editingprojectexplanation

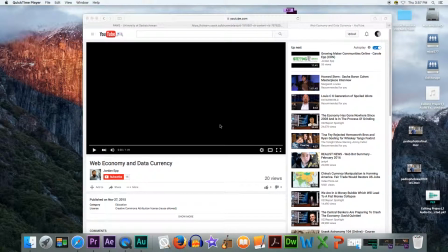[0:01]
Okay, hi, this is my video explanation for my editing project. What I wanted to show you first was the inspiration I took for the editing project. This is a video by Jordan Epp. He's my professor in the 402 class.
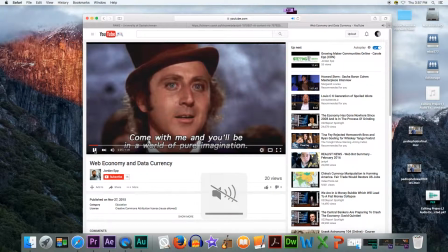[0:19]
You likely won't be able to hear the audio, but as you can see,
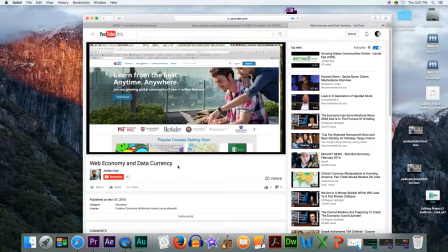[0:25]
he has utilized a number of GIFs and other images to talk about a course that he's offering.
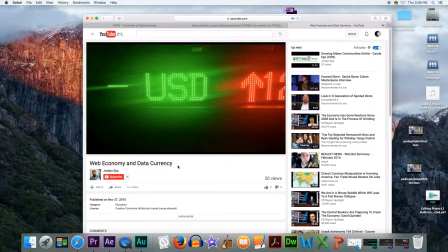[0:35]
And what I found was using the GIFs added some humor and also enhanced what he was saying.
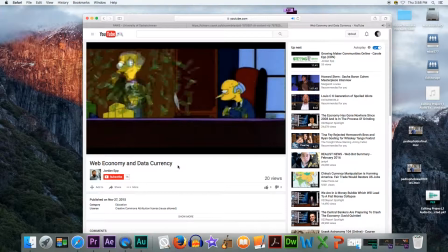[0:41]
So with that in mind,
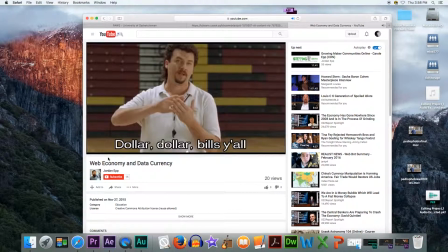[0:45]
I asked him how I could use GIFs within my own editing project, and he was able to show me in Premiere Pro.
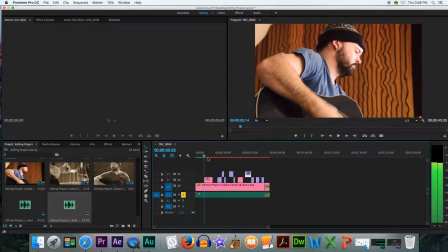[0:52]
So if I go to Premiere Pro here, you can see that I've utilized some of the GIFs.
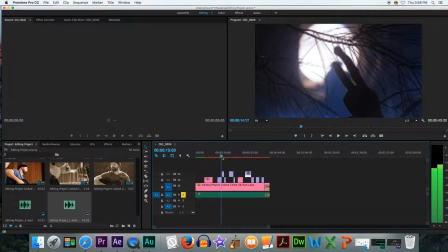[0:59]
This one's of E.T.
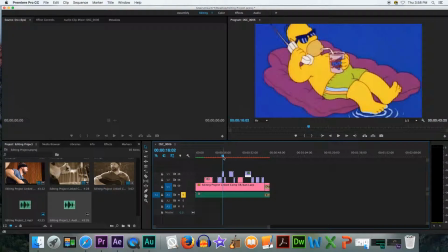[1:01]
We have another of Homer Simpson's, and basically the images that I took were directly related to the lyrics, so I wanted to add some humor.
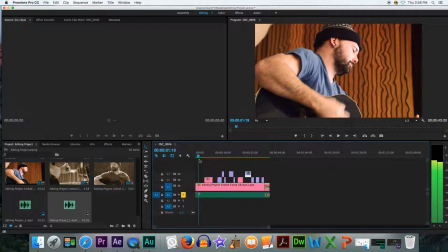[1:09]
But I also still wanted to keep that music video feel, so I have footage of Dan.
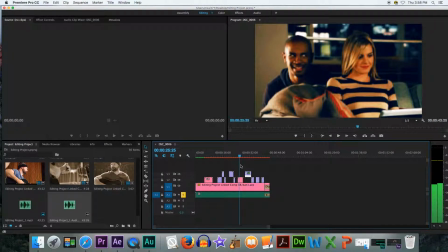[1:15]
There's a B-roll. Let me find the other B-roll. I think it's frozen, but
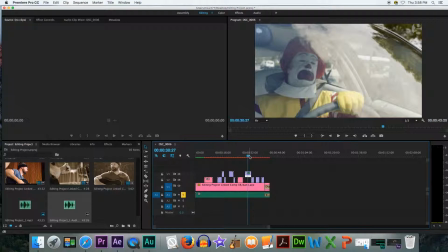[1:27]
I wanted, to maintain that video feel while still having that humor and also creating kind of an avant-garde piece. So for Dan's footage, I was able to export the files out to
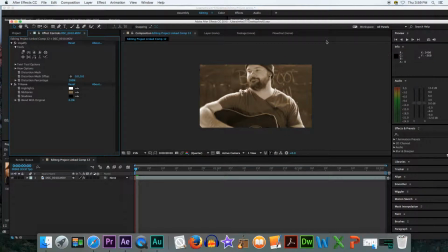[1:42]
After Effects, and this is one of the B-roll clips. And what I utilized was the Liquify Twirl tool. And I also wanted it to look slightly different from the original footage, so I used the tritone effect,
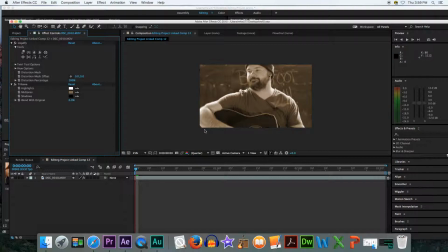[1:59]
and it created this monochrome image on the video, or effect rather.
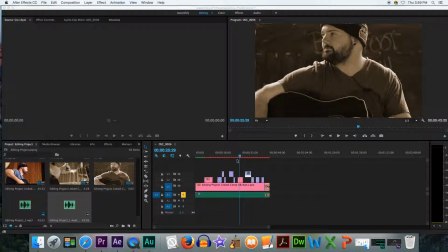[2:05]
The main footage is similar.
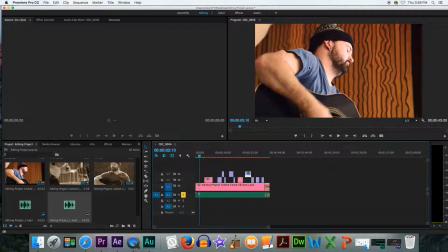[2:08]
It has the Liquify tool as well, and I did some playing around with the brightness and contrast as well as the hue, so it's more of a red tone, and it has this kind of strangeness to it, which I wanted to keep for the feel of the video.
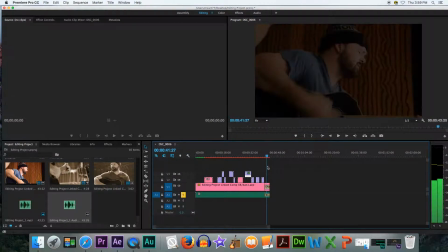[2:25]
I also played around with fading in and out, and also transitioning from
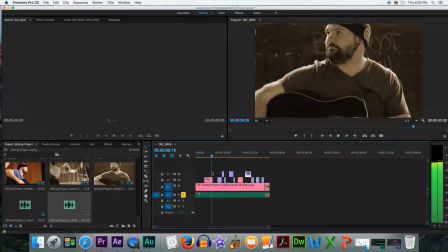[2:35]
rather strange imagery back to the video. So I hope that when you watch the video, you'll notice that those transitions work well.
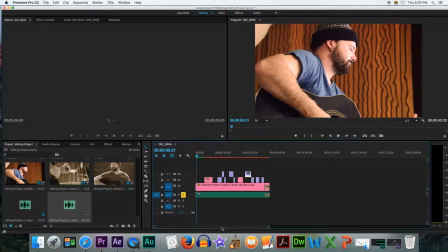[2:44]
The other thing I wanted to talk about was editing the audio. Originally, I played around for a couple of days, messing around and distorting Dan's vocals as well as his guitar.
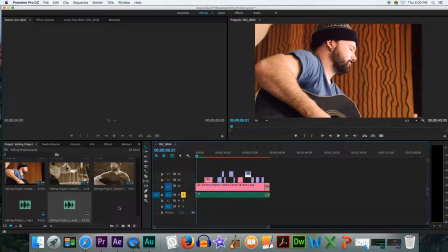[2:59]
But what I found was, since I was focusing so much on the humor of the lyrics, I couldn't mess around too much with the audio.
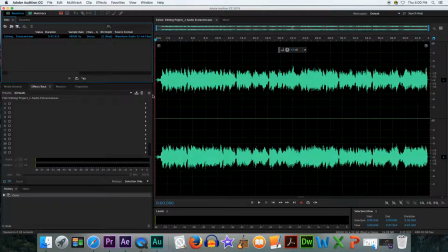[3:07]
So in Audition, you can see here, these are Dan's audio vocals, and I'm unable to show all the effects that I use, but I can let you know
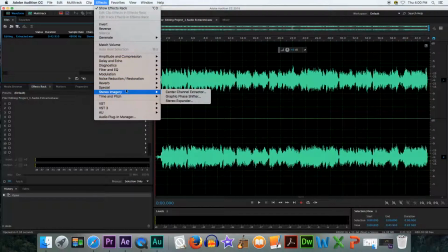[3:22]
I played around specifically with the vocal enhancer. I also used a chorus effect to kind of amplify that, and I also played around with the pitch as well.
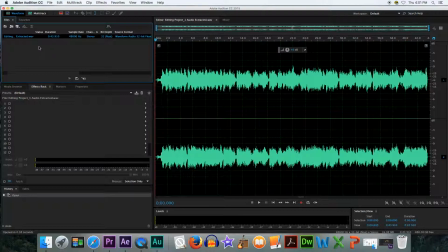[3:34]
But other than that, I wanted to keep it fairly straightforward and simple so that you could pick up what Dan was saying and connect it to the imagery.
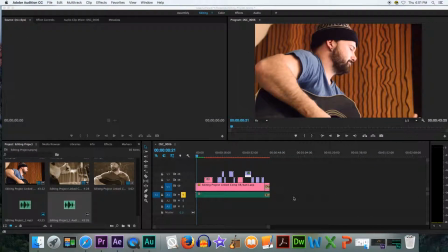[3:43]
So that's the audio there. And as you can see from Premiere Pro, I was able to export the film and audio to the other Adobe products to edit and kind of mess around with them.
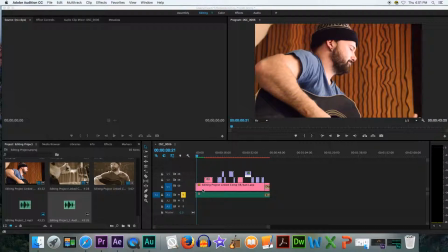[3:58]
I have to admit that I found it really frustrating. Rendering was particularly difficult, and as a result, it made it challenging to edit, especially the film in After Effects.